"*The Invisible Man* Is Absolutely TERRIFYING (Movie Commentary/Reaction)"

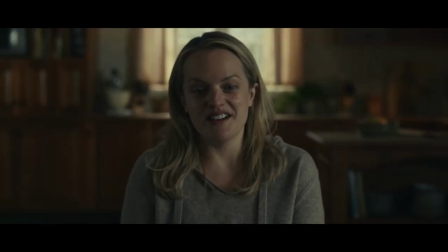256s
Oh my god.
Then I was controlling when I left the house and what I said. If he didn't like what he assumed I was thinking.
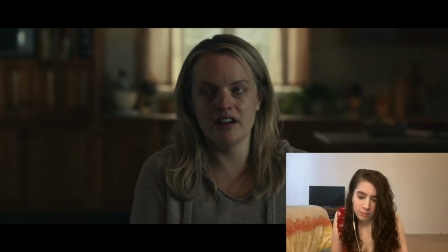271s He would hit you? Amongst other things. He wanted to have a baby.
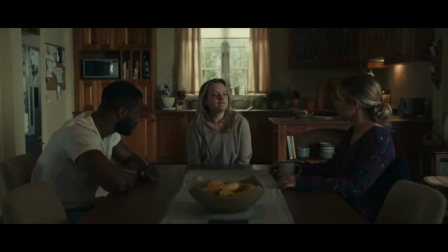278s And I knew that if we did that, that I would never be able to get away from him, so
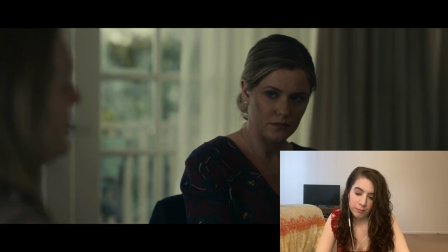286s I took birth control without him knowing it.
That is horrifying.
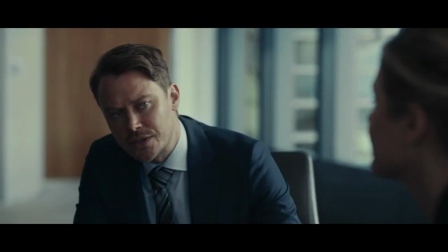292s I'm required to enact his final wishes, and he stipulated that I do this in person,
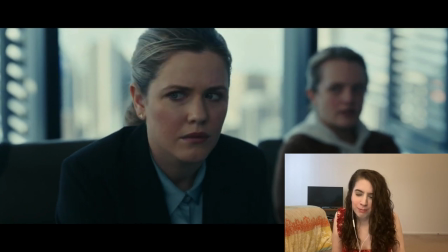298s Why do you have to do it in person? I don't know if that's like a legal thing or I don't know.
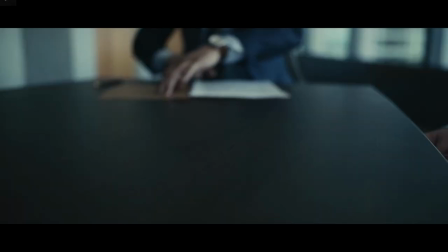303s
It just seems fishy that he said it like that.
As soon as I have your signature and your banking information, I can start releasing the funds.
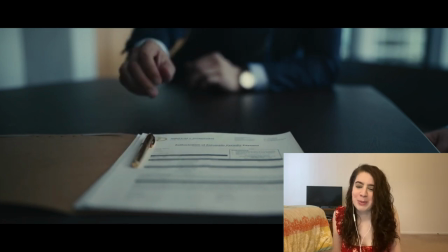312s
I don't know. It seems too good to be true.
It's a new bank account with your name on it.
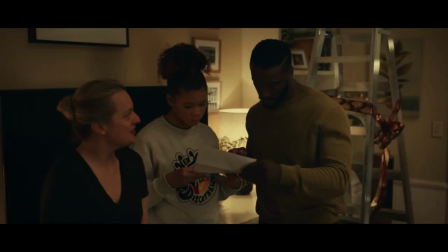319s And I'm going to put $10,000 in it every month for the rest of the year.
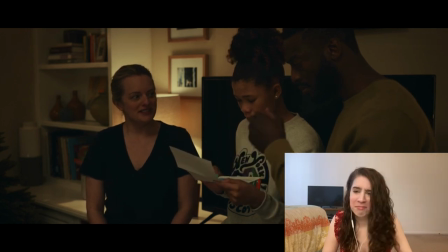324s
Aww.
I call the account Parsons.
It's so nice.
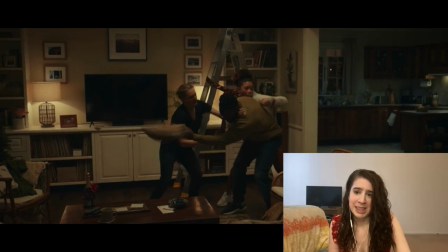329s You realize I'm a cop. I got it.
This scene is so nice. What is that angle?
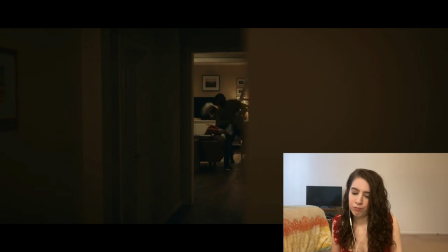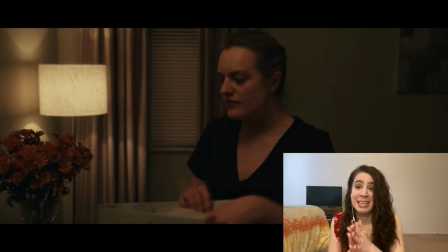343s
Okay. I was just about to say, this scene was so night and day from like the rest of the tone of the film so far.
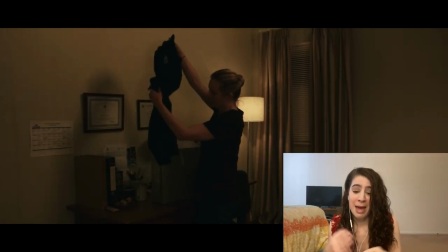348s
It's just like a really hopeful and like positive, happy, she's moving forward, like, but we know that's not what's gonna happen for the rest of the movie.
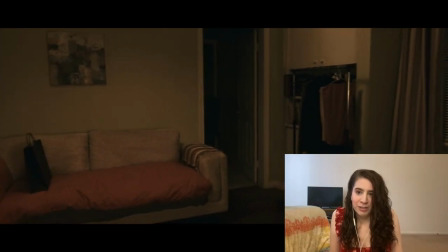360s
These shots make me uneasy.
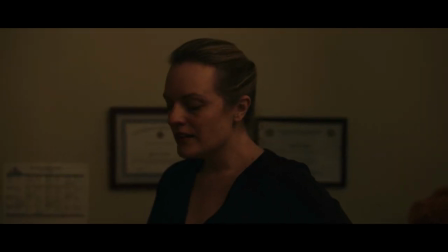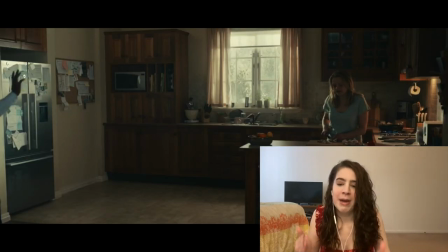369s
That was a transition to some eggs and bacon, and I just flinched. Oh my god.
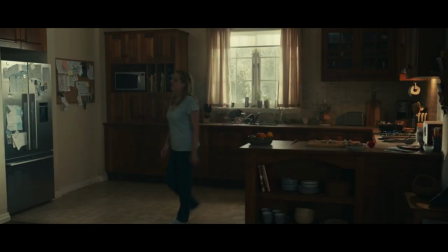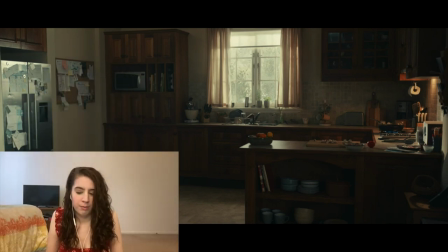382s
It didn't drop. It fell, but it didn't drop.
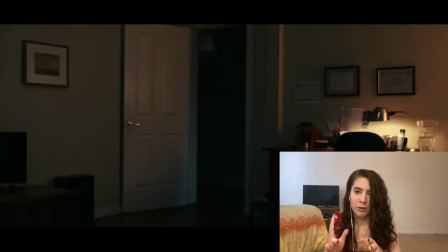389s James?
The shots are very, I don't even know what the word is, but just like,
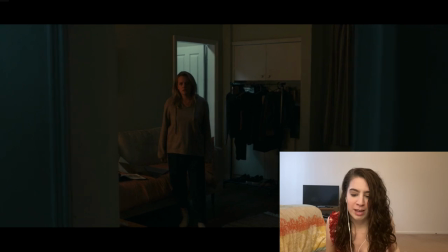397s
it makes it more intense the way they're positioning everything and the way they're filming this, and it's just adding to the suspense.
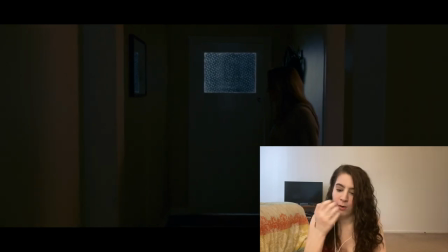408s
A lot of like one take or like panning shots happening too, which I think can also add to the suspense, like, oh, okay, what's gonna be in that final shot after it's done panning,
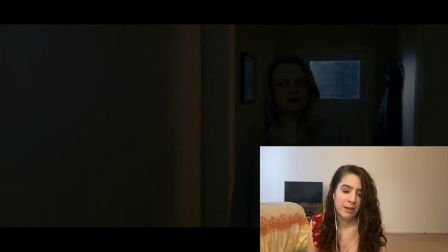424s
and usually it's nothing. It just makes it even more creepy.
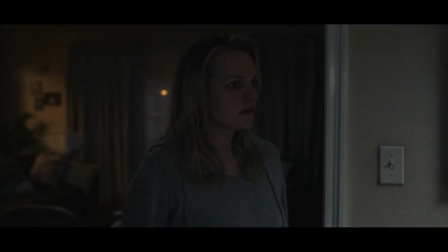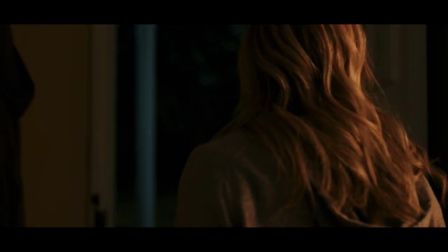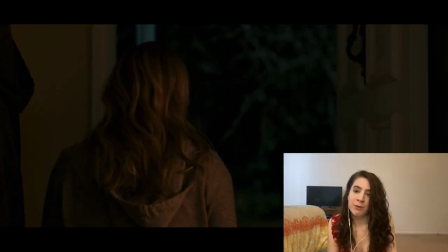439s
Nope. I would wake up the whole house and be like, hey, the front door's open, anyone want to come with me to investigate? Like, don't do it by yourself.
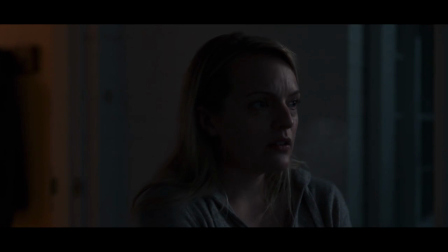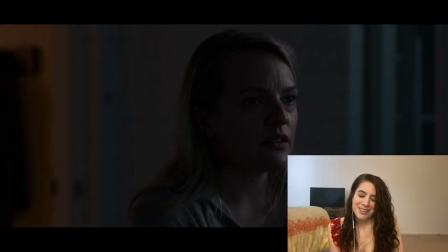456s
Oh no, he's right next door.
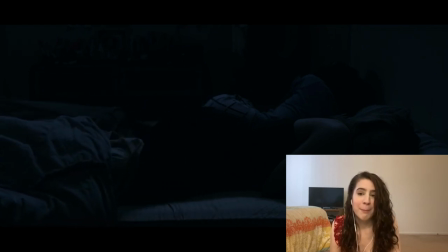463s
It's like Paranormal Activity, but it's worse because it's a real human doing it to another human. So much scarier, actually.
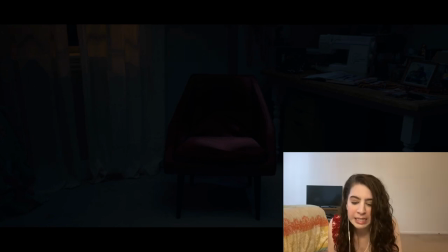476s
Is there like an indent in the chair?
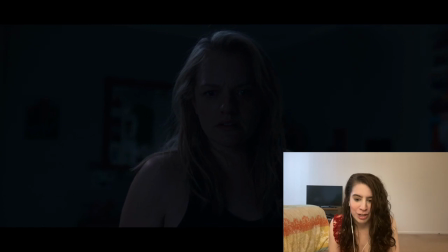489s
Can't tell if that's just how the chair looks or if someone's like in the chair. Oh.
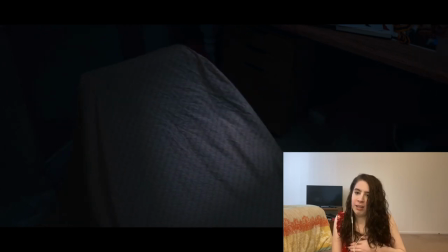496s
I didn't like that noise. That was.